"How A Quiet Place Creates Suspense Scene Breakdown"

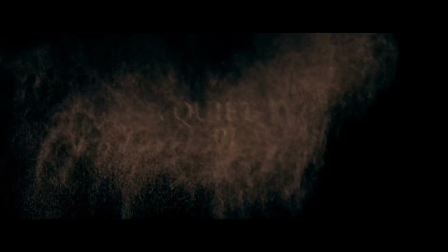[0:00]
A Quiet Place isn't perfect, but there's a lot it does right, and one of my favorite aspects of the film is the opening sequence.
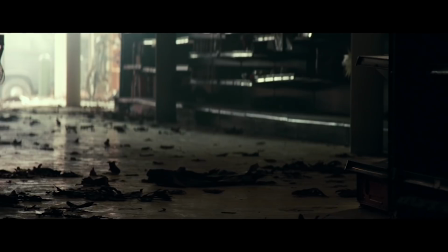[0:06]
Let's break down the opening 8 minutes and how it tells us about the world of the film and sets the stakes for the movie high.
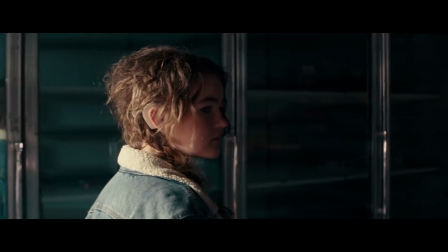[0:12]
The opening sequence divides well into two parts.
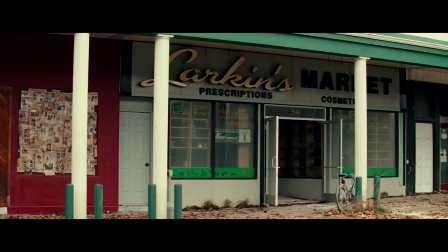[0:15]
The first is the scene in the pharmacy that introduces us to the family and sets us up with the minimal necessary exposition to understand the world.
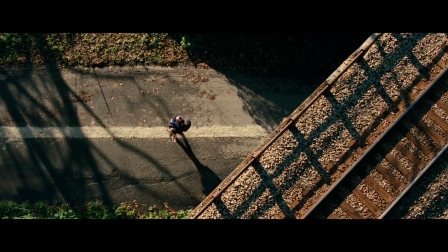[0:23]
The second part is the first suspense sequence of the film. We'll look at each individually.
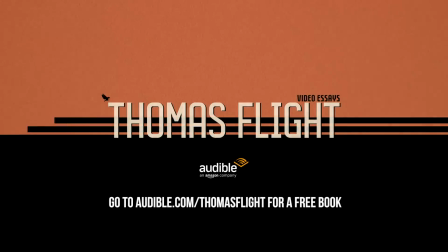[0:28]
This video is sponsored by Audible. Click the link in the description to get a free audiobook today. Before we've even seen any part of the film, we get the Day 89 title card. This type of title has almost become a trope for apocalypse films, so even the mere use of it here gives the audience some information about the setting. A significant or catastrophic event for our characters or the world has occurred 89 days ago. It also gives you a question that you want the answer to right away. 89 days since what?
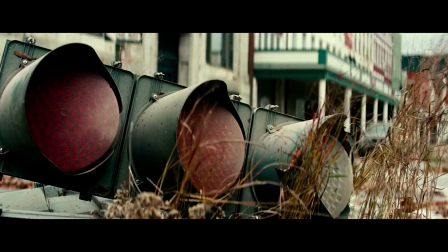[0:56]
The very first frame starts feeding us some of the answers to that question. The event was physically disruptive in some way, and things are bad enough that no one has tried to put things back together, as evidenced by the grass growing up through the traffic light.
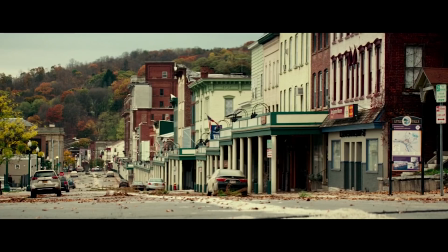[1:10]
The second frame gives us some more information about the setting, a rural area with a low population, but it also keys us into the fact that the event was catastrophic enough that people couldn't use their vehicles to escape or abandon them, perhaps because they were killed. We also get our first clue as to the unique nature of this world.
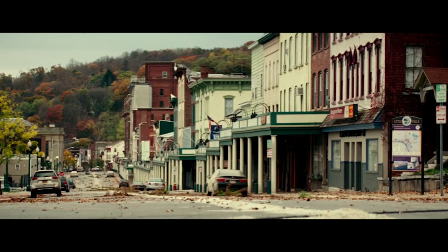[1:29]
The sand path shows us that something or someone is present, but unless you've seen the trailer, you wouldn't yet know what it is used for.
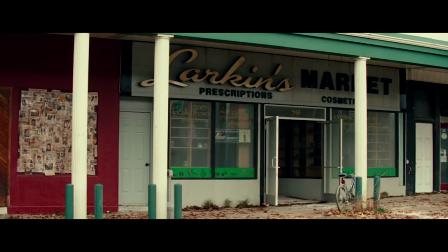[1:36]
The next few shots are establishing shots for the first scene.
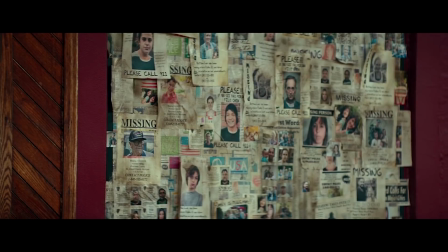[1:40]
We get more clues about the nature of the event, lots of missing people, and see a pharmacy that has been mostly looted.
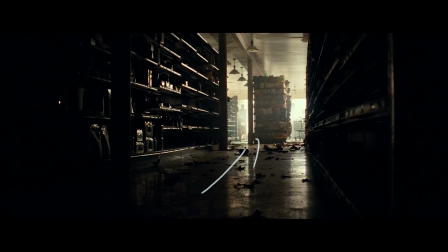[1:47]
There are some subtler clues about the nature of the world that you might notice here, like the fact that the items with noisier packaging like bags of chips remain on the shelves. We also see two children trying very hard to be quiet, but that the youngest child isn't quite as careful as the oldest child.
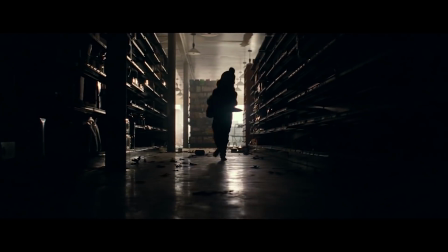[2:05]
But as far as we know, they could be playing a game.
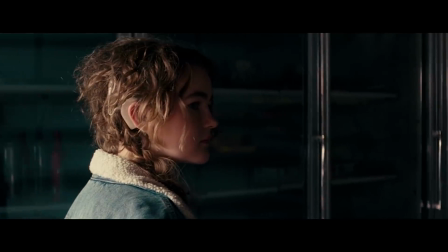[2:09]
We learn through visual cues and sound design that Reagan, the oldest girl, is deaf.
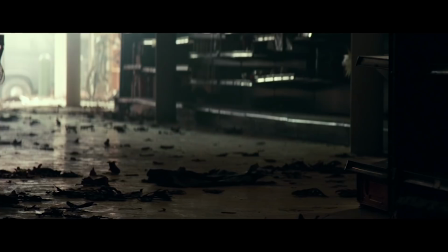[2:14]
There's an interesting bit of sound design used for this. Since the sound design for this scene, and a lot of the movie in general, is incredibly quiet, portraying the audible perspective of a deaf person might be difficult.
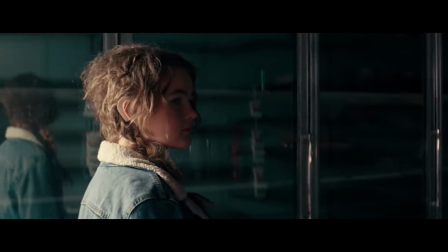[2:29]
You could make things completely silent, but instead they opted for a more obvious audible cue.
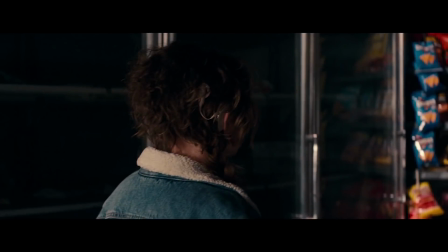[2:38]
You're going to have a hard time hearing this if you're not wearing headphones or in a theater with a good sound system, but when we're within Reagan's perspective, the noise level is actually louder than the rest of the scene. But instead of clearly hearing the noises in the room, all we hear is a deep, muffled hum.
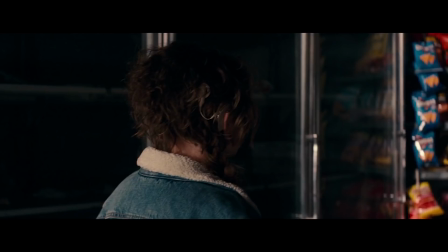[2:55]
This is also why we need the youngest child to be noisily running around. If the entire family was completely silent for this scene, there would be nothing for us to not hear from Reagan's perspective.
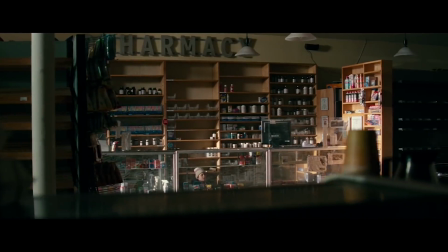[3:06]
Another thing I love about how this scene unfolds is the layered introduction of a lot of the family.
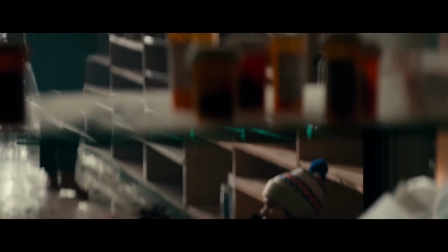[3:11]
We're tracking the movement and action of one of the family members and then catch a glimpse of a new character in the background.
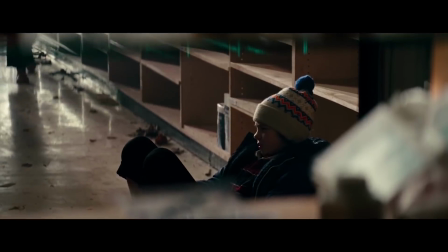[3:18]
It first happens here. This shot simply and effectively communicates that one child is sick and that the family is here for medicine.
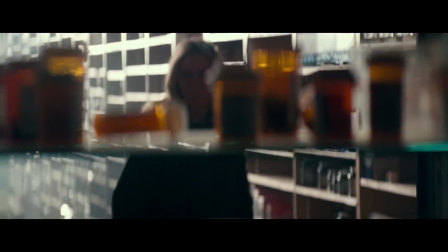[3:26]
The camera racking focus implies an association between the two subjects. And simultaneously, we get another background reveal of a new character, the mother,
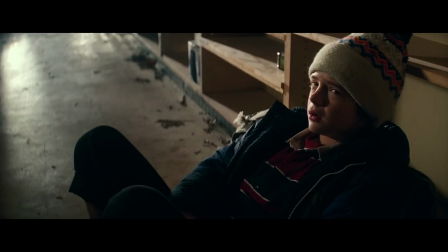[3:34]
and see her trying to be extremely quiet, which clues us into the fact that the children aren't just playing a game.
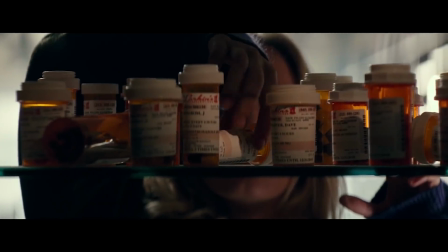[3:40]
Part of what's great about film as a visual medium is the way you can quickly layer together information for the audience to pick up on,
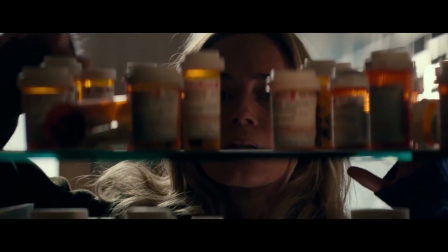[3:47]
but many films fail to utilize this efficiency.
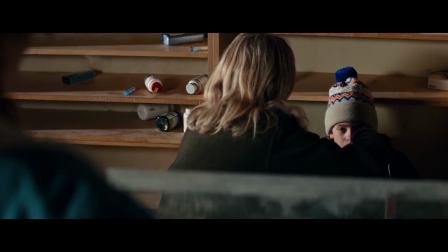[3:50]
Soon after that, we get another shot where we learn simultaneously that the boy isn't seriously sick, and that the family can communicate via sign language.
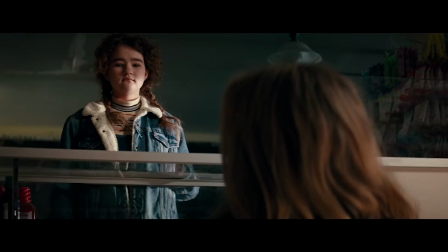[3:58]
The entire first 5 minutes is a flood of information for the audience, but it's presented in a layered,
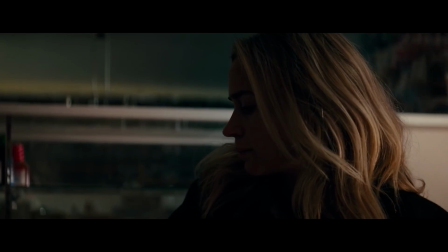[4:04]
overlapping, and motivated way that keeps it from feeling too expository.